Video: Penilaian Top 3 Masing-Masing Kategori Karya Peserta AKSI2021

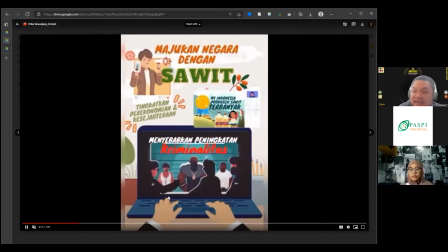Mungkin tulisan di atas ini bisa diganti di bawah. Terus untuk effortnya gitu ya, dari dia udah nyiapin dari setiap scene-nya gitu dan cukup lengkap gitu ya, maksudnya satu scene itu penuh gitu layarnya.
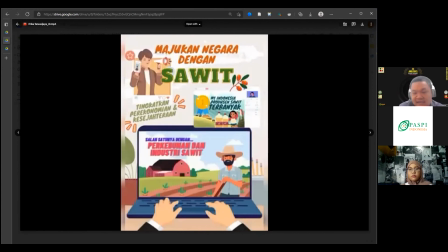Nah, effortnya oke ya, nice. Terus dia slide show-nya sambil dia ngomongnya itu juga sinkron, itu oke. Okay. Paling itu aja sih yang disayangkan ya.
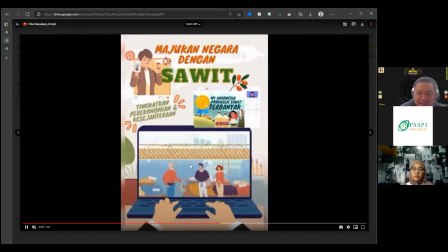Tapi untuk eksperimennya dan percobaannya untuk ini itu oke. Okay. Berani. Appreciate itu, nice.
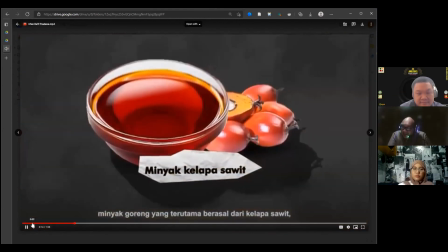To the point, ada nyindir-nyindirnya buat orang-orang yang anti sawit.
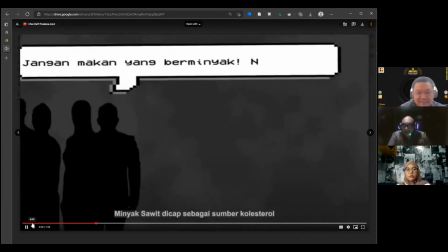Nah, di sini dia menyindir juga berdasarkan data itu dia.
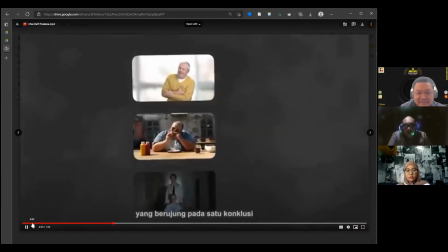Dan gue suka banget sama namanya cara dia ngomong.
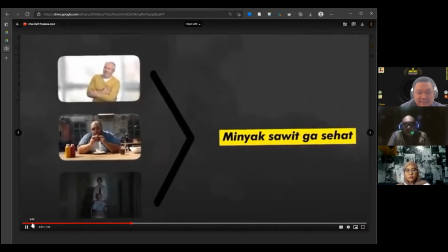Nah, jadi kayak apa,
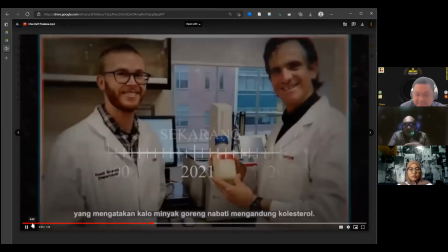nyatu dengan nama videonya, cara dia ngomong sama videonya.
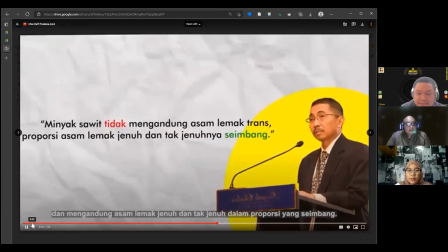Kayak kalau dari grafisnya sendiri, ini udah oke banget, pergerakannya juga oke, walaupun nggak pakai vektor.
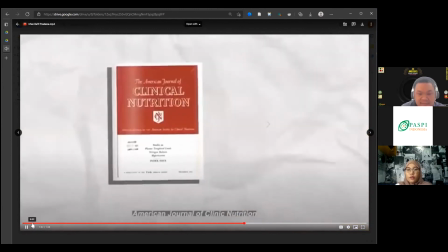Tapi ini udah cukup oke dengan foto-foto yang dan gambar yang mewakilkan narasinya.
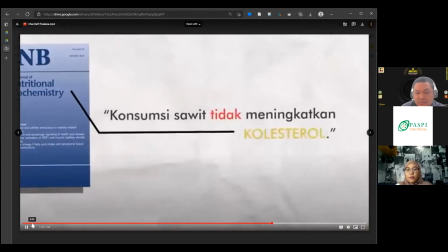Terus, nah untuk pergerakan phone-nya juga
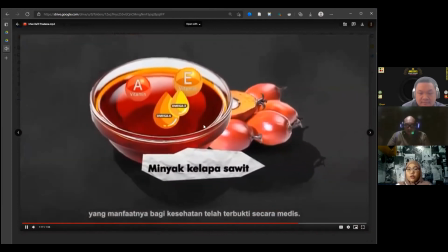nggak monoton gitu. Ada beberapa gerak gitu. Nah terus background di sini yang agak berubah-berubah warna itu juga bikin kita nontonnya nggak bosan gitu.
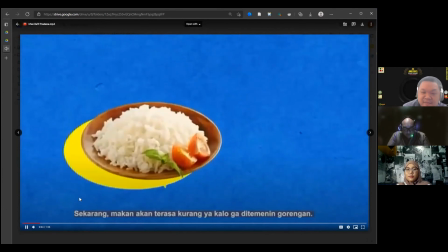Ini oke banget sih. Ini yang saya suka sebenarnya cara dia nyampein pesennya sih.
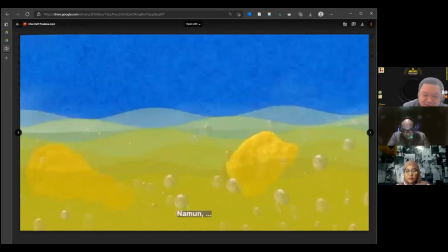Jadi dari kehidupan sehari-hari gitu ya. Terus dia masuk ke case yang emang dia notice gitu.
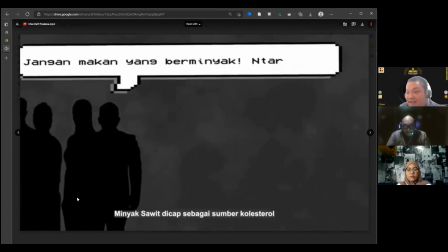Tentang, loh ini aslinya kayak gini kok kabarnya beda gitu ya. Terus gue appreciate dia cara narik garisnya. Untuk grafisnya sendiri,
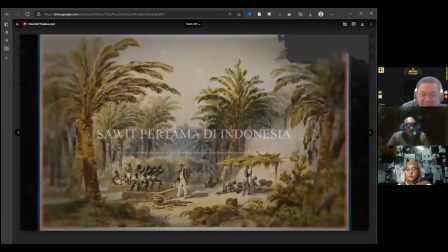sebenarnya ini unik ya. Jadi dia ini berhasil
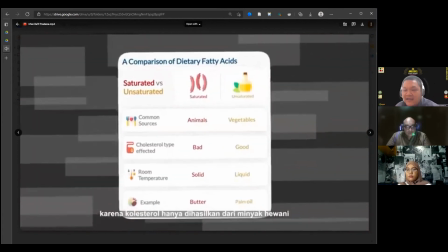ngegabungin dari berbagai gaya ya, dari gaya yang tadinya sama kita tidak bakal vektor banget gitu,
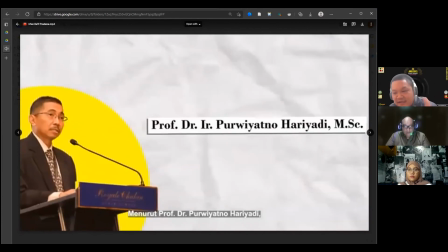berubah jadi main fotografik yang sejarah tadi gitu, berubah jadi main kertasnya kayak gini nih,
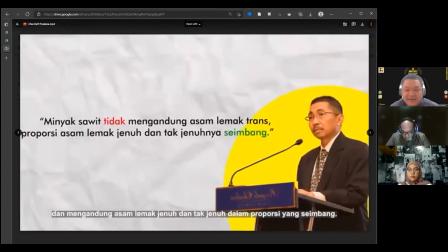banyak permainan gitu. Jadi kita keep entertain gitu ya. Tapi bukan permainan yang asal-asalan gitu, tapi semuanya tertata gitu.
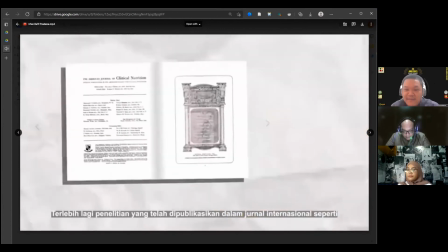Jadi begitu dia mau ngomongin paper, dia pakai background paper gitu ya.
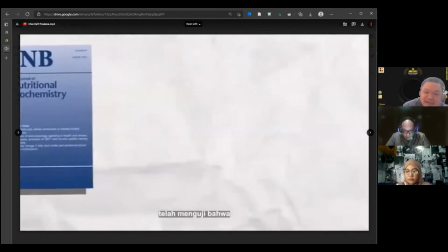Gue suka, ini salah satu menurut gue sesuatu yang berhasil ya dalam penyampaian dan permainan grafisnya.